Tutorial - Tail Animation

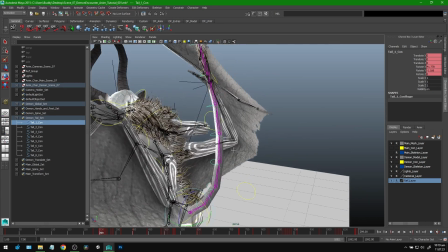4:03 So for example, as this character is falling, it's pointing upwards because, gravity or the wind or whatever is pulling the tail upwards.
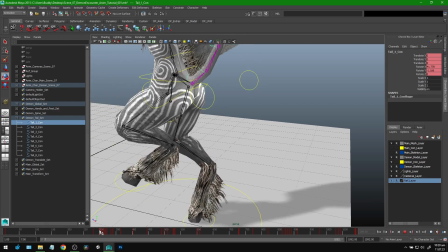4:12 And then but after it lands, it comes down and follows through.
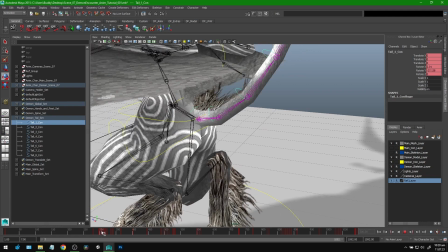4:17 If you're just paying attention to just this joint, it has its own kind of follow through with the way the character is moving.
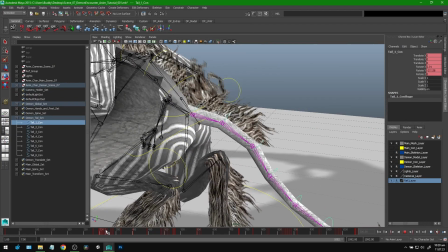4:25 And so there's a bit of a little bounce there. And then it kind of props back up because the character's still in control of the tail.
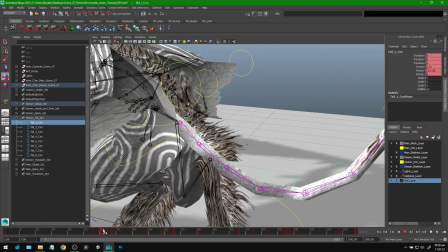4:31 It's not totally limp or anything.
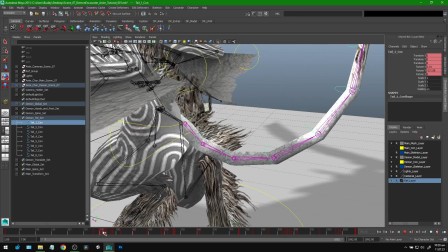4:33 So basically that was my first idea, is just to get this down and then handle the rest of it later.
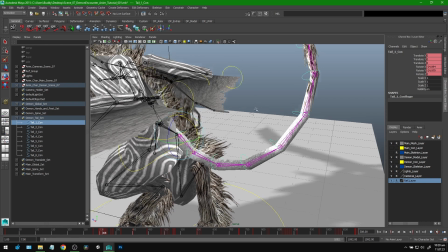4:40 To avoid having to do that for every single joint, I thought I should just break this up into little groups. So I'm only animating this one tail individually, and the rest I'm combining to create kind of a
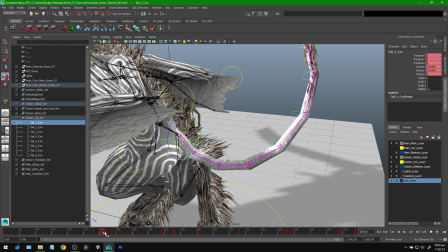4:56 smooth bend in the tail as we go along. And I'll explain this with a little drawing afterwards.
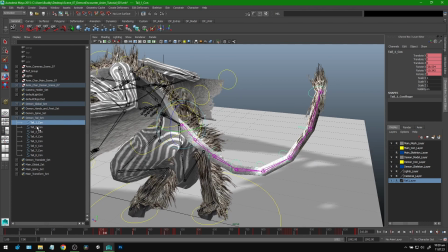5:01 So basically I looked at the tail and I was like, okay, how few groups can I actually get this done with? Because I can obviously animate this first joint and get that first movement. And then I could potentially just grab everything else after that and create the secondary movement.
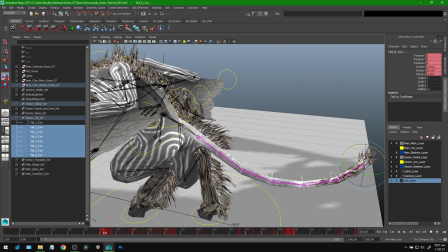5:17 But then you get this kind of like stiff look to your animation. You have a nice follow through, secondary animation and all that, but it still ends up looking kind of stiff. And so let me actually explain what I ended up with. I went through and grabbed as few joints as I could for the different sections of the tail.
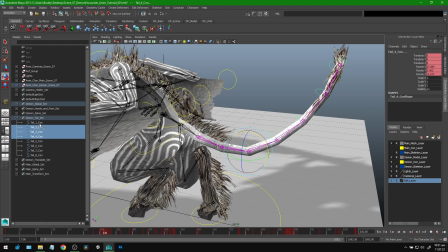5:35 And I ended up breaking it down into 4 main groups.
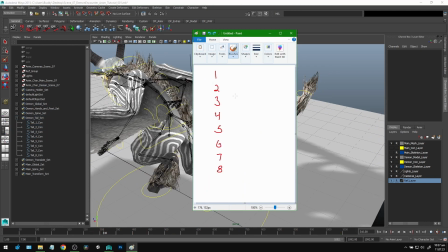5:40 So let me explain it by drawing it out. Okay, so here I have the joints all listed out 1 through 8. And we've already established that the first joint is going to be animated independently. So that's going to be essentially our first group. And this is going to be our primary animation.
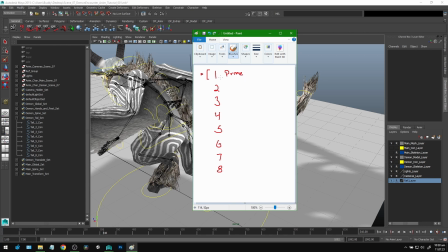5:58 And after that, what's going to be following directly after the movement of the first joint is going to be, I just broke these up into groups that I felt were looking the best. So I settled on these next 2 here, 2 and 3, to be our secondary.
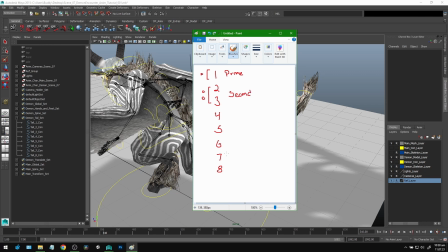6:15 And then because I knew that the last 2 joints here on the tail,
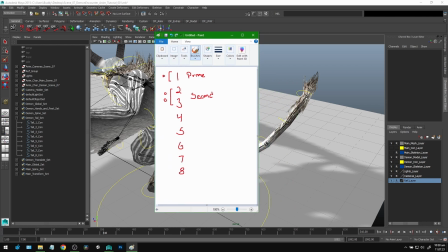6:21 basically this tuft of hair here on the character's tail, was going to be the final secondary movement, I knew to break those right off into their own little group. And this is the final or last part of animation that I'll use here. And so that left me with kind of an awkward number here, just a group of 3.
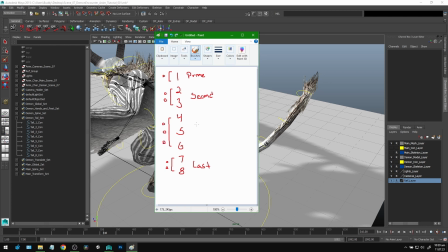6:39 And so I took these, and these will be the tertiary movement group. So this is essentially how I broke it down. And, you know, the number of joints that you have might vary. Maybe you want to do groups of all 3, groups of all 2.
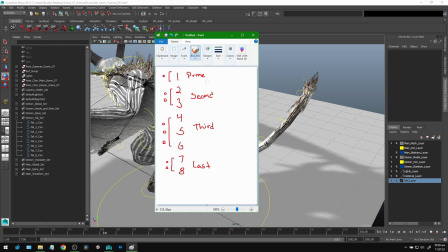6:53 Because I had 8 and I had these conditions where I wanted the first one to be its own group and the last 2 to be their own group. I had to settle on this, and it worked out pretty well.
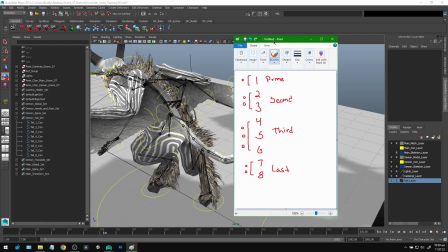7:04 So now that we have these groups, essentially what I did with these is I made sure that whenever I was posing the character, I did so in these groups, and I made sure that each joint within each group was animated the same,
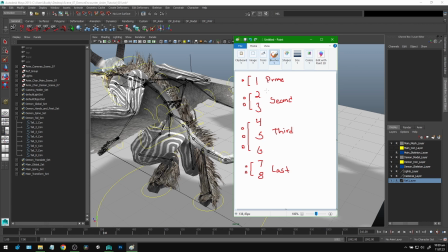7:18 essentially. So I didn't have a bunch of haywire curves and a bunch of random values and stuff that I could lose track of and that were having influence over the tail as it was moving. I had instead just these 4 concise groups, and each group essentially acted as an individual joint for me.
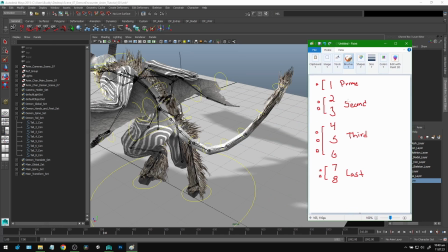7:34 To make it maybe a little easier to understand, for example, let's just take this second group here, this 2 and 3.
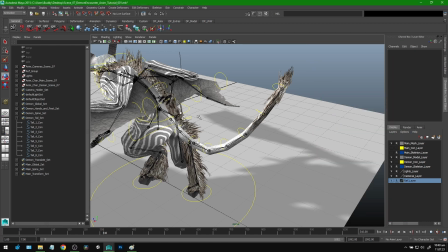7:42 What I would do in the animation is I would take 2 and 3,
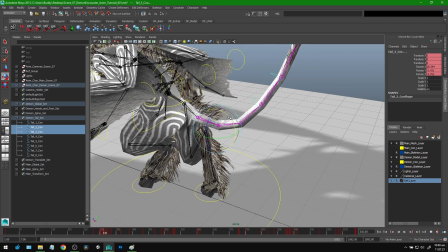7:47 and from here, I would only ever animate them exactly the same. So I get a nice bending, but they don't diverge from each other. They're always the same rotation values and everything.
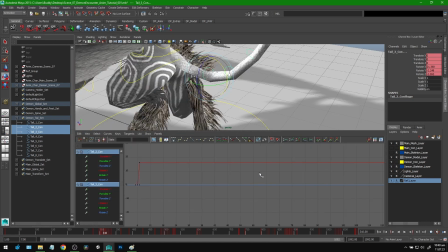7:59 So when I actually go into the curves editor and look at the curves of these 2 joints, it's actually pretty simple.